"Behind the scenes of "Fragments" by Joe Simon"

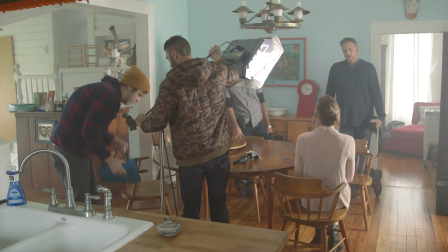We are about to start the shoot for the Canon C100 Mark II. We're in the house out here in Johnson City and just a lot of things happening.
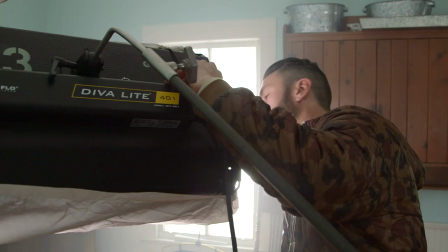We're trying to get lighting set up, getting our actors in the right wardrobe, I'm about to go in hair and makeup, but it's going to be a pretty crazy two days.
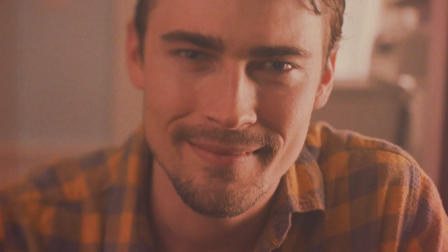On the shoot itself there's a few things that were really important to create the vibe and atmosphere that we wanted for this film.
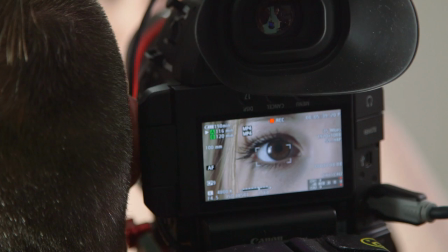One of those things was using a hazer, and that haze is more of an atmosphere.
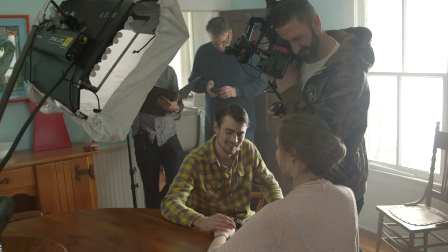It's not about making it foggy, but it's being able to visually see the air. And being able to see that air gives you layers. It was creating those layers that you can see. Moving on?
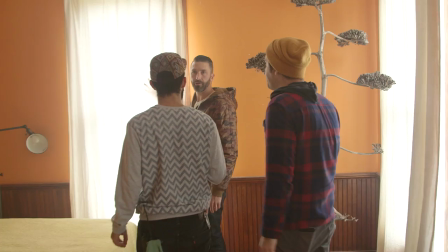Moving on. All right. Let's just bring the light over first. Okay. And let's just see about firing it just straight through here.
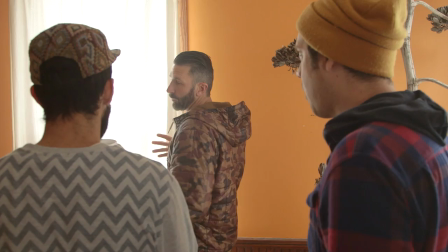Yeah, because that... Because this is so thick, and I would love more so to create like a nice beam of light coming through.
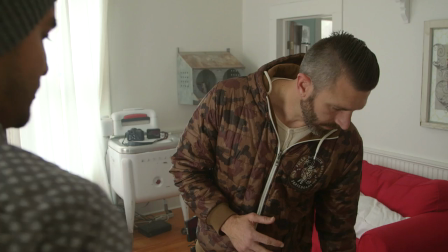He sure does. We put about two weeks or so of work into building the story,
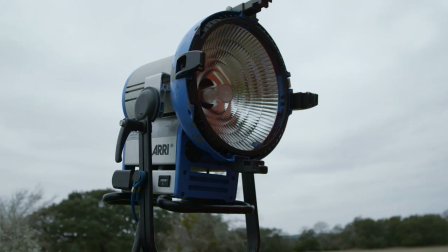the shot lists, prepping everything as far as props and locations and camera equipment.
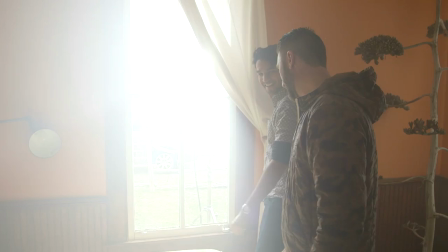It's not just something that happens randomly or by itself. It's a lot of time and effort into the pre-production process.
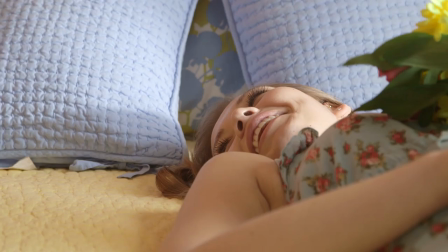For the flashback sequences, I wanted to have an authentic camera movement feel to it. That meant using a shoulder rig. We're using the Zacuto recoil rig along with the Gradical viewfinder.
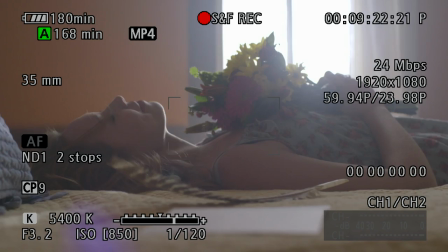We also have the grip relocator set up with the AF lock so I can easily turn on and off autofocus.
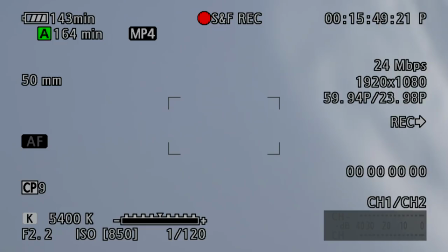The grip relocator also allows you to adjust any settings at a moment's notice.
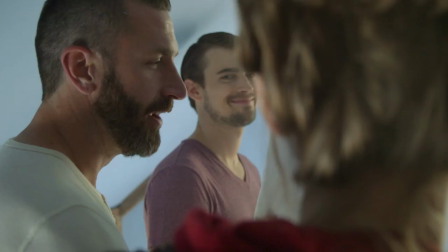I could turn on autofocus to check my focus itself or I could track objects throughout my frame by leaving it on autofocus.
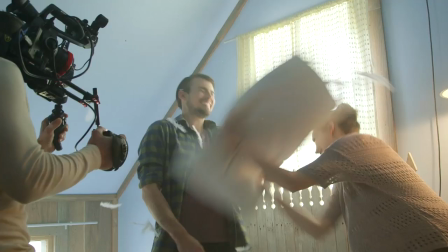It's really important for the flashbacks that they connected perfectly.
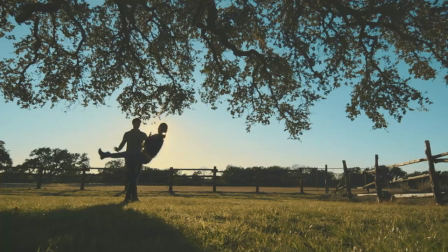So when you see each transition that's either something moving across frame that takes us into the next scene is very carefully constructed.
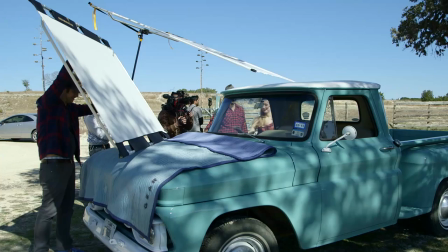It takes a really amazing team to pull off a film like this in the amount of time we did it and with the amount of different setups we had to do.
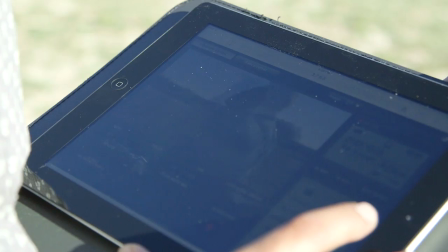Everybody is doing lots of different jobs and that's kind of the part of being in the smaller production world is that you wear a lot of hats to make things happen
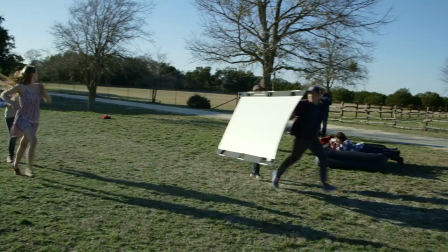and action but we did one really cool thing with this
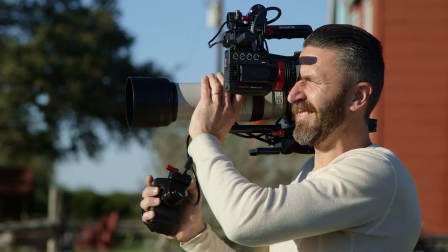100 to 400 lens we had them track as they ran towards
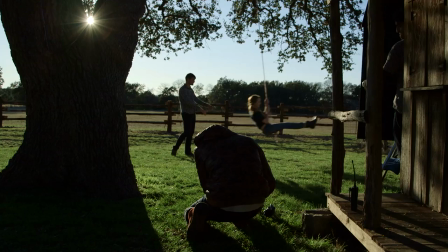us actually use the autofocus to track the way through we're
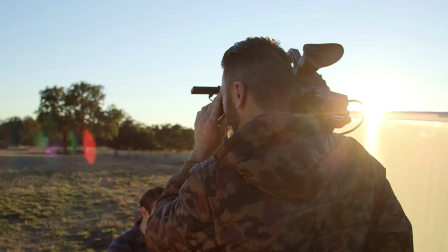here at the sunset scene is our first evening sunset we're doing a proposal scene the
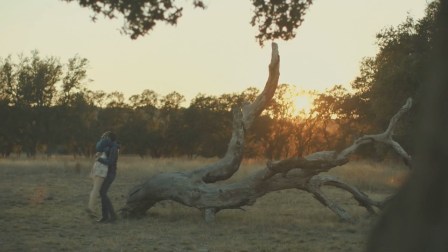light is looking pretty ridiculous we got a just a little bit of bounce to give us some fill. We're still on the handheld rig.
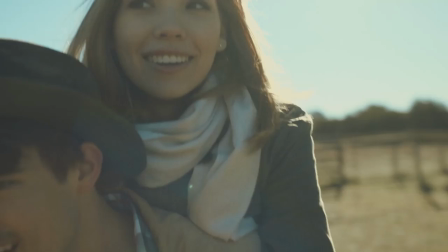I've been mostly shooting the Canon 50mm 1.2 most of the day on this rig to give it a really first-person feel.
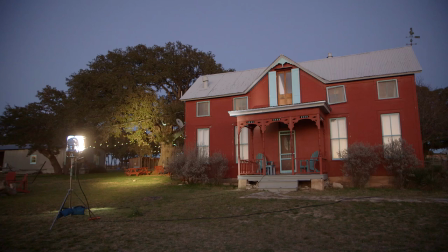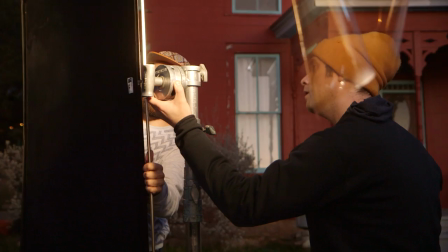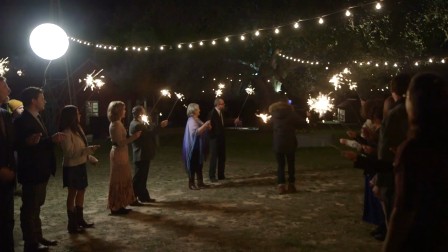The nighttime scene at the Sparkler Exit we used a Movi M5 for that shoot.
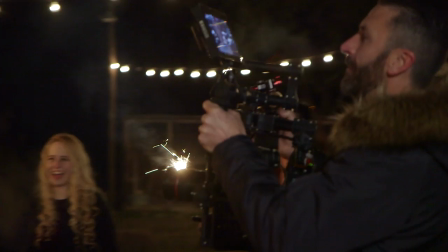That's given a very smooth pullout. Being a nighttime scene and shooting slow motion is not easy, but But with the C100 Mark II,
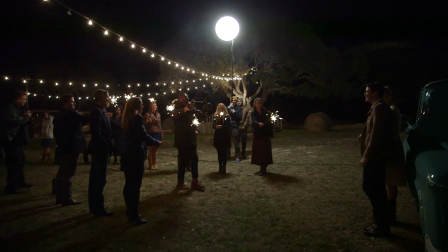we were shooting at 6,400, and there's no noise in the image. It looks really beautiful.
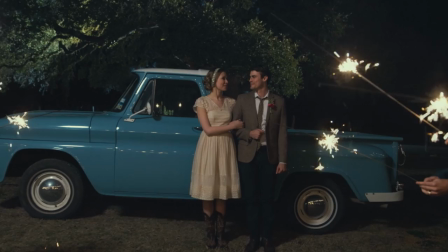We had a couple other nighttime scenes that were pretty ambitious. We basically took this truck out into the middle of a field. It's pitch black. We're in the middle of the countryside, and our ISO is at 20,000 ISO, which is really high.
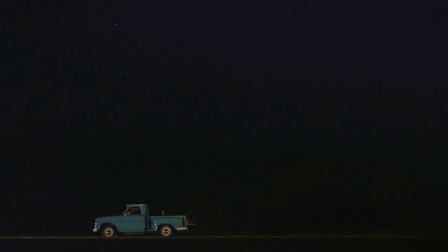I mean, that's crazy. But when you look at that shot, you can see the stars. you can see the talent's hand sticking on the back of the bed with a flashlight. It's pretty remarkable that you can see all those stars.